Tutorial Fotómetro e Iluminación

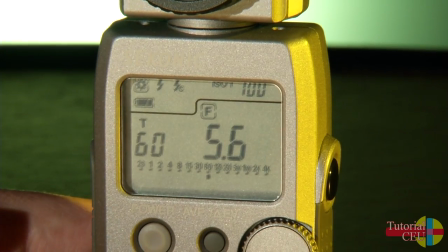(4:12)
En la pantalla del fotómetro aparecerá Lock, indicando que se ha bloqueado la última medición realizada,
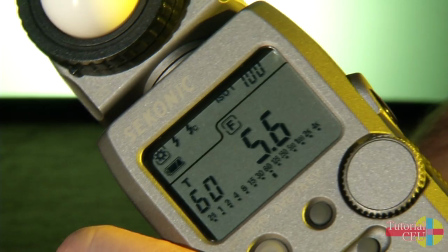(4:17)
de tal manera que ésta será retenida hasta que se desactive el bloqueo aun cuando se mueva accidentalmente la rueda dentada.
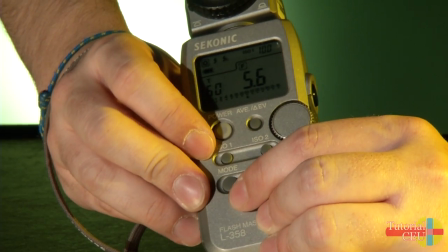(4:25)
Para desbloquear el fotómetro efectúe la misma operación que para el bloqueo.
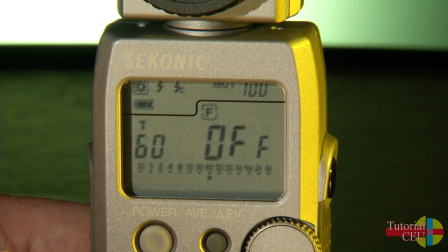(4:28)
Mantenga presionados el botón de modo y el botón ISO 1 hasta que aparezca Off en la pantalla, indicando que se ha desactivado el bloqueo de la medición.
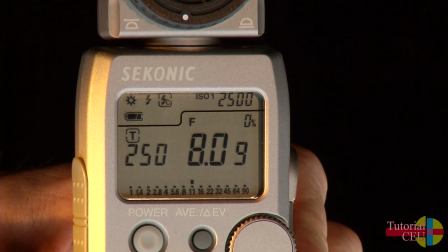(4:37)
A la hora de realizar la medición se puede fijar la apertura del diafragma o la velocidad de obturación y al medir obtener el otro valor no bloqueado.
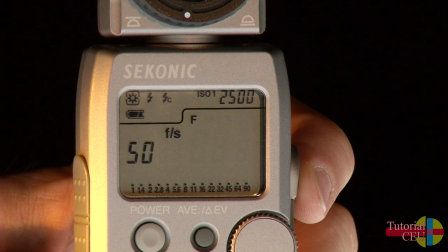(4:45)
En vídeo hay que realizar la medición utilizando el valor de fotogramas por segundo que viene bloqueado por defecto.
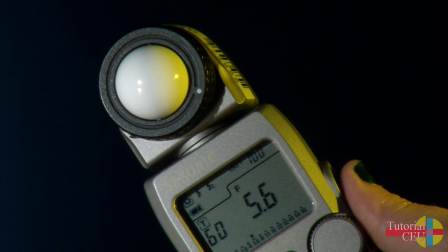(4:50)
Si queremos usar el fotómetro cuando vamos a grabar un vídeo debemos utilizarlo en modo cine.
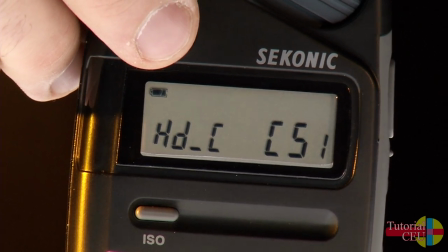(4:55)
Para ello debemos girar la rueda dentada y una vez que superemos un 8 milavo de segundo el fotómetro pasa a modo fotogramas por segundo.
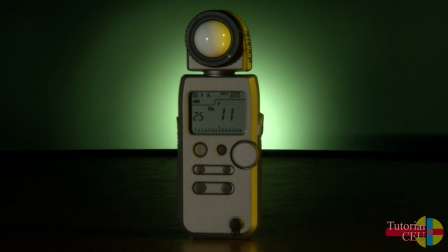(5:02)
A continuación elegiremos el valor de fotogramas por segundo. Habitualmente en televisión se elegirán 25.
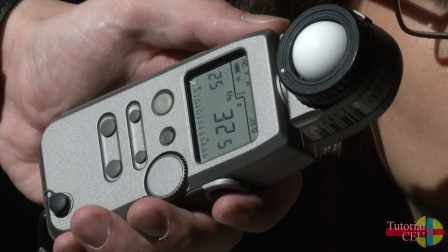(5:10)
Una vez estudiada la configuración inicial del fotómetro, vamos a ver cómo utilizarlo a la hora de iluminar la escena.
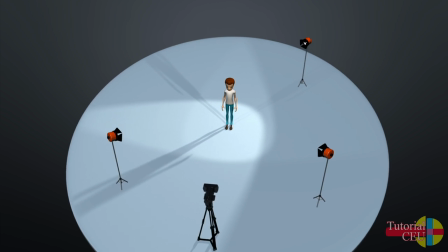(5:16)
El esquema básico de iluminación consiste en un triángulo de luces formado por una luz principal, una luz de relleno y una luz de contra.
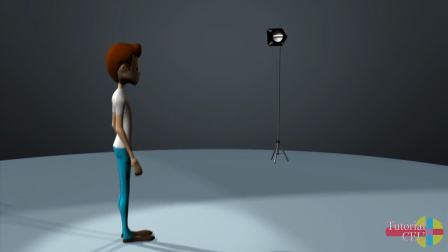(5:23)
La luz principal es la que nos da el carácter de la iluminación, es la luz dominante.
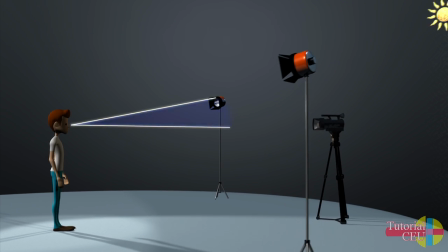(5:27)
Se sitúa frente al sujeto y por encima de él de manera análoga a cómo nos ilumina el sol. Pone de manifiesto la forma, el volumen y la textura. En la naturaleza, la luz nunca proviene de abajo. Esa es una iluminación tenebrosa usada para las películas de terror.
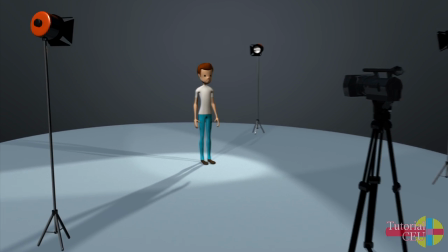(5:42)
La luz secundaria o de relleno reduce el contraste entre las luces y las sombras que genera la luz principal.
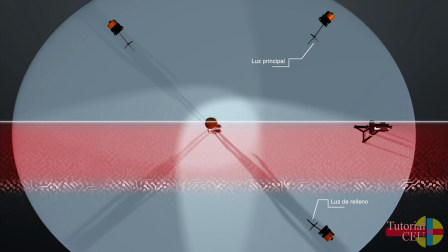(5:48)
Se debe colocar en el lado opuesto a esta.
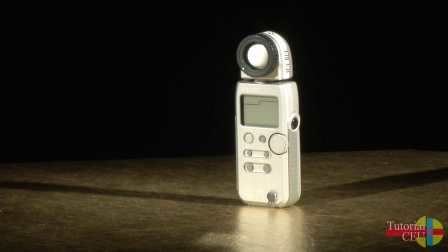(5:50)
No debe variar la exposición ni crear sombras adicionales, puesto que estamos acostumbrados a una única sombra, que es la que proyecta el sol.
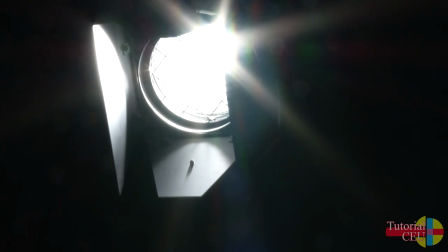(5:58)
La luz de contra realza y pone de manifiesto los contornos del sujeto, separándole del fondo. Al mismo tiempo, aumenta la sensación de volumen en la escena.
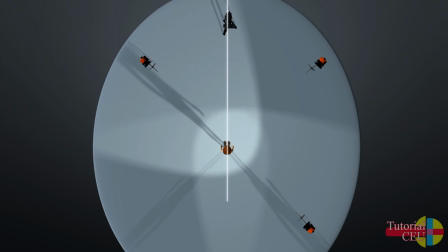(6:05)
La luz de contra se puede colocar en el mismo eje que la luz principal o en el contrario. En el siguiente ejercicio práctico mostraremos cómo realizar la medición para lograr este esquema básico de iluminación, que grabaremos con una cámara cuya sensibilidad ISO es de 320.
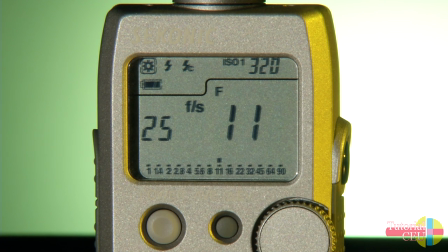(6:20)
En este modelo de cámara el sensor presenta una sensibilidad ISO fija, por lo que en el fotómetro se deberá introducir ese dato y no variarlo durante el proceso de medición. En el fotómetro debemos introducir los valores de 25 fotogramas por segundo e ISO 320.
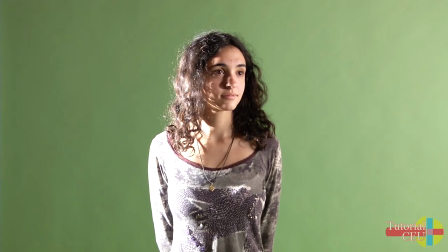(6:35)
A continuación iremos realizando mediciones de las luces y modificando su posición hasta obtener los valores deseados de diafragma.
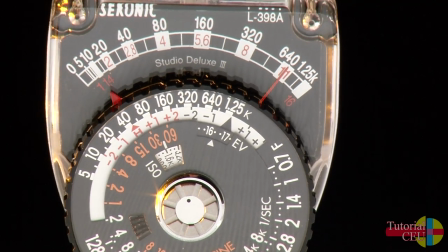(6:42)
Colocaremos la luz principal a una distancia en la que al realizar la medición con el fotómetro obtengamos un diafragma determinado.
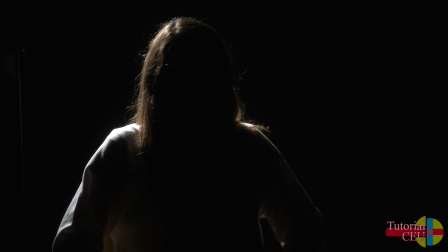(6:49)
Para la luz de contra necesitamos obtener un diafragma más, es decir, el doble de intensidad lumínica que la luz principal.
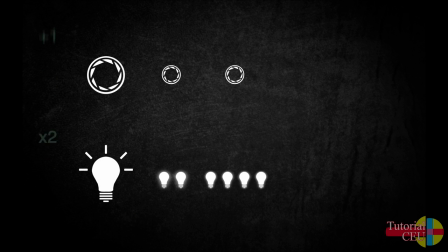(6:55)
Es necesario tener en cuenta que un aumento de un paso de diafragma equivale a un incremento del doble de intensidad de la luz.
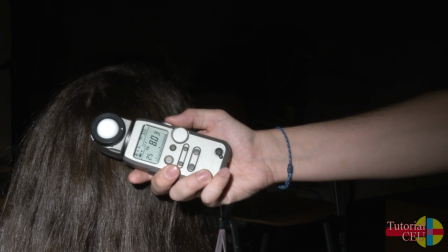(7:02)
Por ejemplo, si realizamos una medición con el fotómetro y obtenemos un diafragma 8,
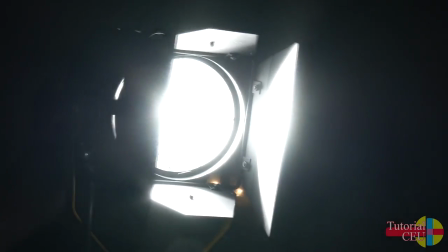(7:06)
estaremos midiendo una luz el doble de intensa que una para la que obtengamos una medición de diafragma de 5,6.
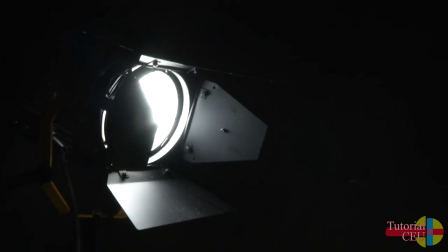(7:13)
Debemos tener en cuenta esta premisa también a la hora de medir la luz de relleno.
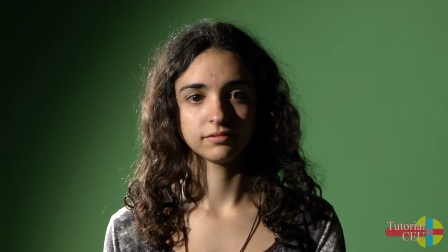(7:16)
Para su colocación ajustaremos la potencia de la luz de tal modo que el fotómetro nos dé una medición de un diafragma menos, es decir, lograr la mitad de intensidad que en la luz principal.
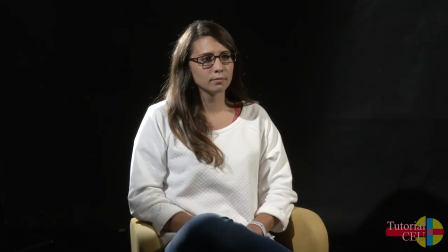(7:26)
En este caso sería un diafragma 4. Por último, para obtener la imagen deseada pondremos el diafragma con el valor medido para la luz principal en la cámara de vídeo.
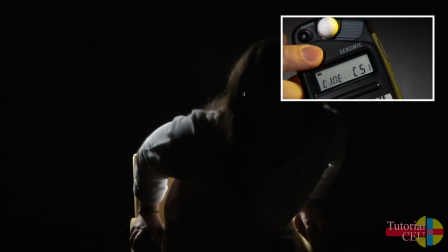(7:35)
Si quieres profundizar más sobre el uso del fotómetro, selecciona el tutorial de la derecha.
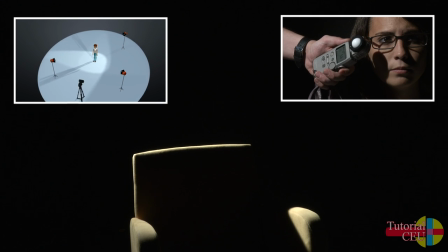(7:39)
Si prefieres aprender algo más sobre técnicas básicas de iluminación, selecciona el tutorial de la izquierda.